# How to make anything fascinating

Hello again Patrons! Right, here we are then. This is video essay number five. It was called Bananas, Sardines and Sharks. There's loads going on in this video, so I don't want to waste any time. Can't wait to show you all the stuff that's going on.
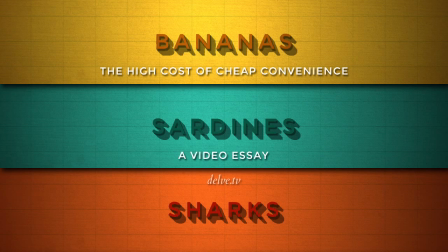12s
Let's go! Well, at the time of making this, at any rate, this is probably the most sophisticated video essay I've made. I think it's me at my best, starting to show, at least briefly anyway, a command of storytelling and pictures.
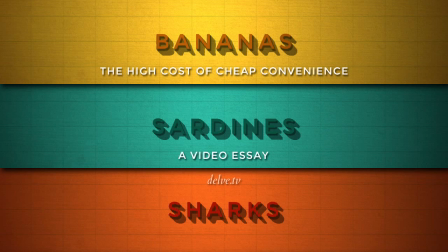28s
It's something I've been working towards for the year before so all the videos that you've seen so far sort of feel like they're building up to this one. That said it was not easy. This project again something that I thought would be a nice and simple one actually took about eight weeks and a lot of work to make happen.
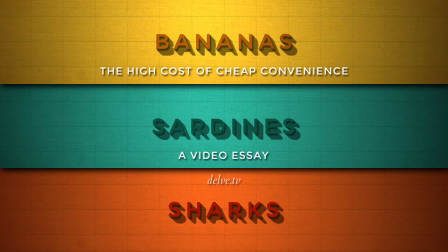48s
The idea originally was to make a light-hearted piece believe it or not. After the World War One film I wanted to contrast that with something less serious so I thought I'd tell a story about examining an ordinary object in our kitchens that you know we don't really give much attention to and when I started I had no idea the banana was going to be so
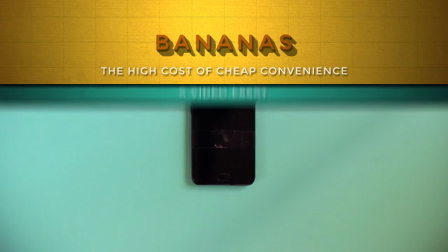67s
interesting or so depressing so long before so these first shots come off great it's just some blue a3 paper on my apartment floor with my various devices on them
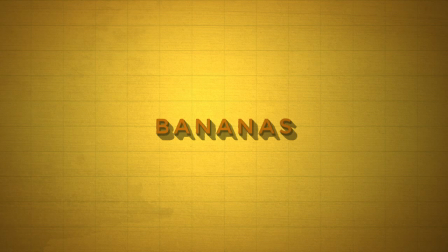76s
I'll come back to this slide later it's very important but
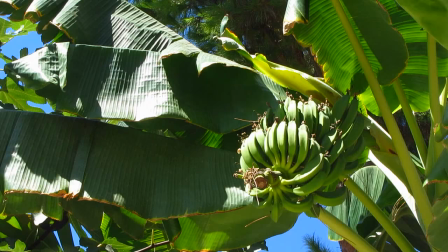81s
right now we're starting off very light fun music light script i'm trying to
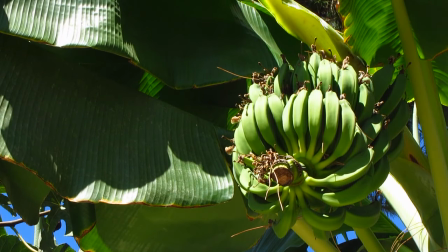86s
set up a particular emotion to begin with so this is a story with an ironic conflict structure that's the thing that's
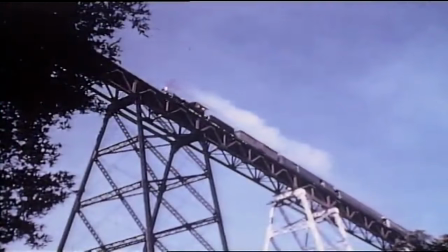94s
holding this whole story up so it's about setting you up to think one thing with the intention of pulling the rug from under your feet later on in this first act it's
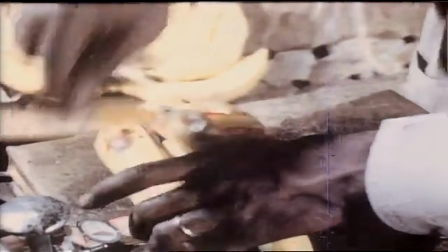102s
all leading towards the idea aren't bananas amazing isn't capitalism great isn't united
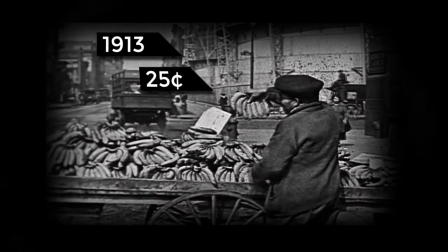108s
fruit clever precisely because i want those feelings to be reversed before
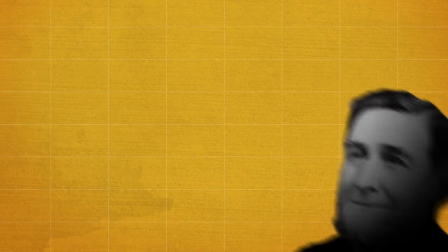113s
the end of the film to do with this friendly looking sailor and this less
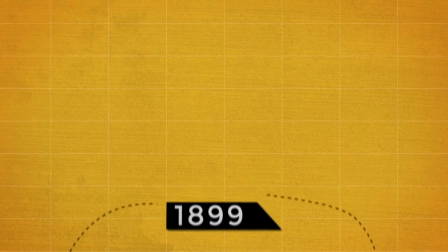119s
friendly looking train operator in 1899 they teamed up to create a lot of this
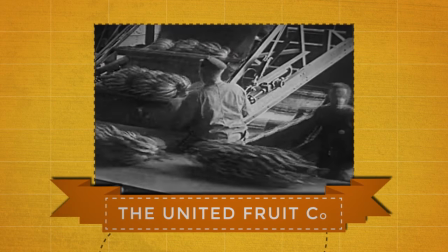125s
footage is actual archive from guatemala that was filmed by united fruit itself secret
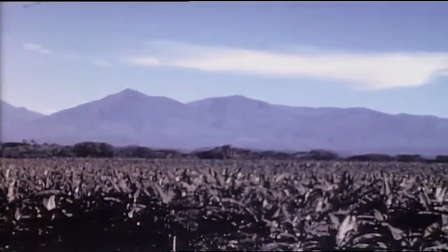132s
complete control united this sequence of archive from guatemala banana plantations and trains.
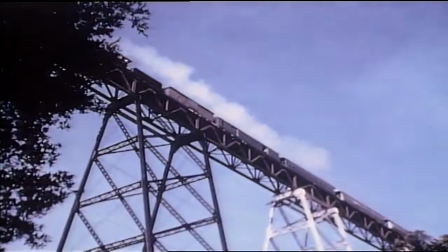138s
It's repeated three times in the video and each time it carries different meanings.
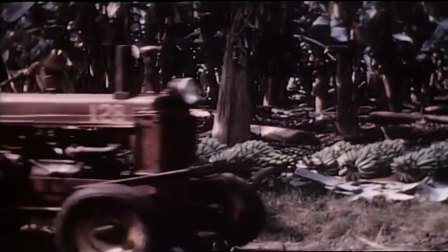144s
It's set up here so that you recognise it later on.
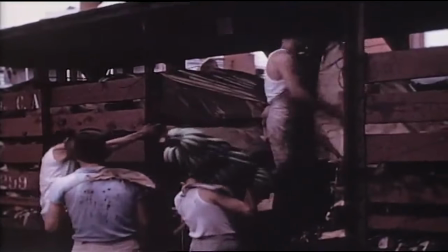148s
This is actually all footage from United Fruit itself and the many documentaries that they made, most of which are available in the public domain.
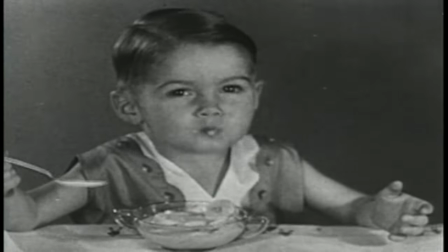156s And man, we loved our cheap bananas.
And another big setup.
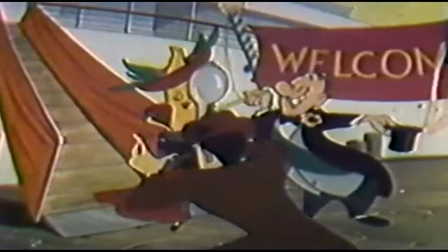162s
The climax of this act is is this cheery, catchy Chiquita banana song.
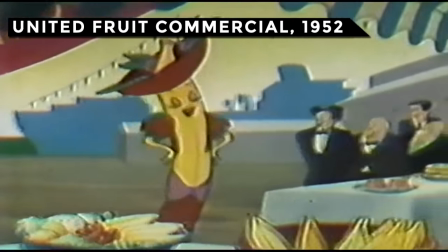166s
Again, it's all working as a setup for the big reveal at the end of the film.
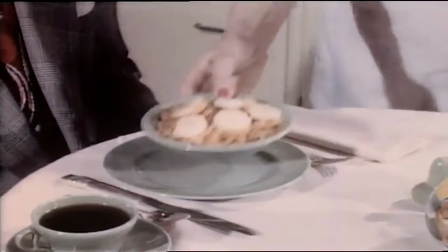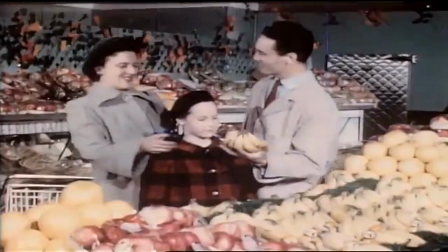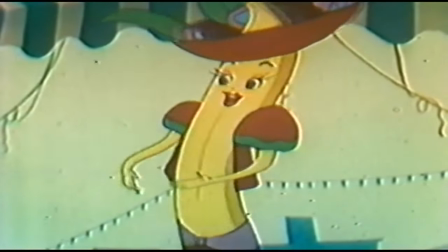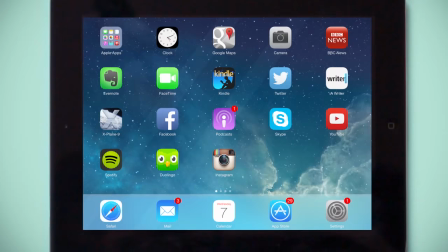187s
This film actually has a relatively late inciting incident. That's the moment when the story kicks off, and it's about a quarter of a way through the story.
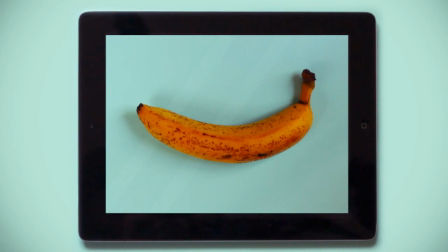196s
And again, I've tried my best to make it visual.
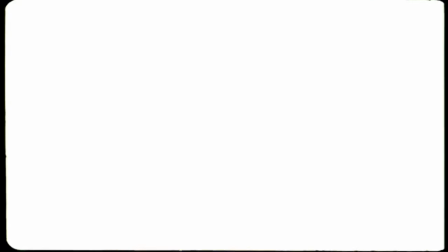199s
So this atom bomb goes off, and now we're wondering, what the hell do nuclear weapons have to do with bananas?
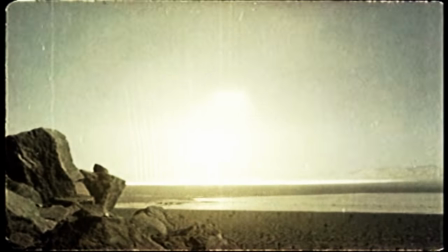206s
This is the mystery that I hope is going to drive the story forward.
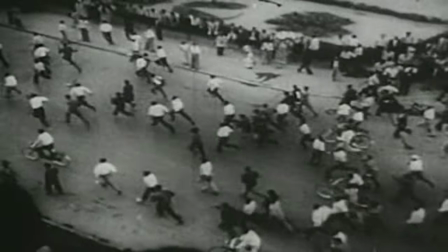210s
It's a difficult balancing act, though, because people need to wonder what's going on, but they also need to know that they're supposed to wonder what's going on.
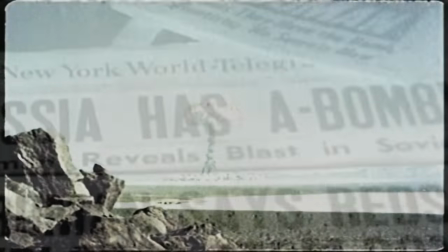219s
So you can be visual, but you have to try and do it in a way that's not going to be too confusing, that people get completely lost.
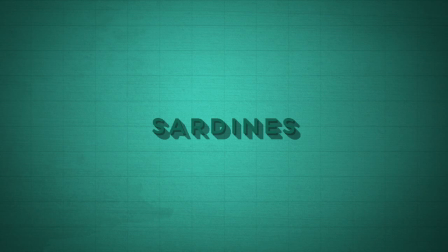228s
Now, this shot is hugely important. We've seen the banana slide and now we see the sardine slide.
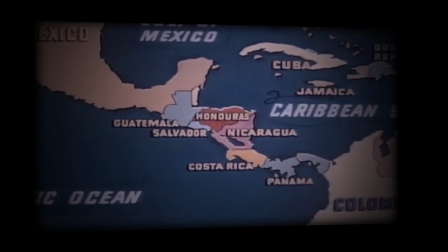234s
We know the film is called Bananas, Sardines and Sharks. So we know that there's going to be a bit about sharks.
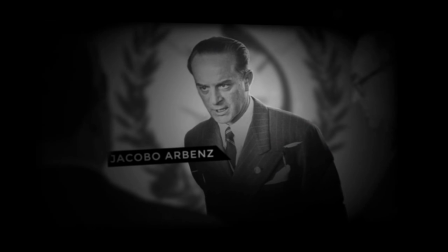240s
It's the same reason that listicles work. They sort of signal to the audience that we are heading somewhere.
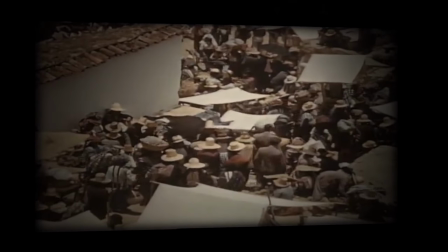246s
So stick with me. I think it works really well.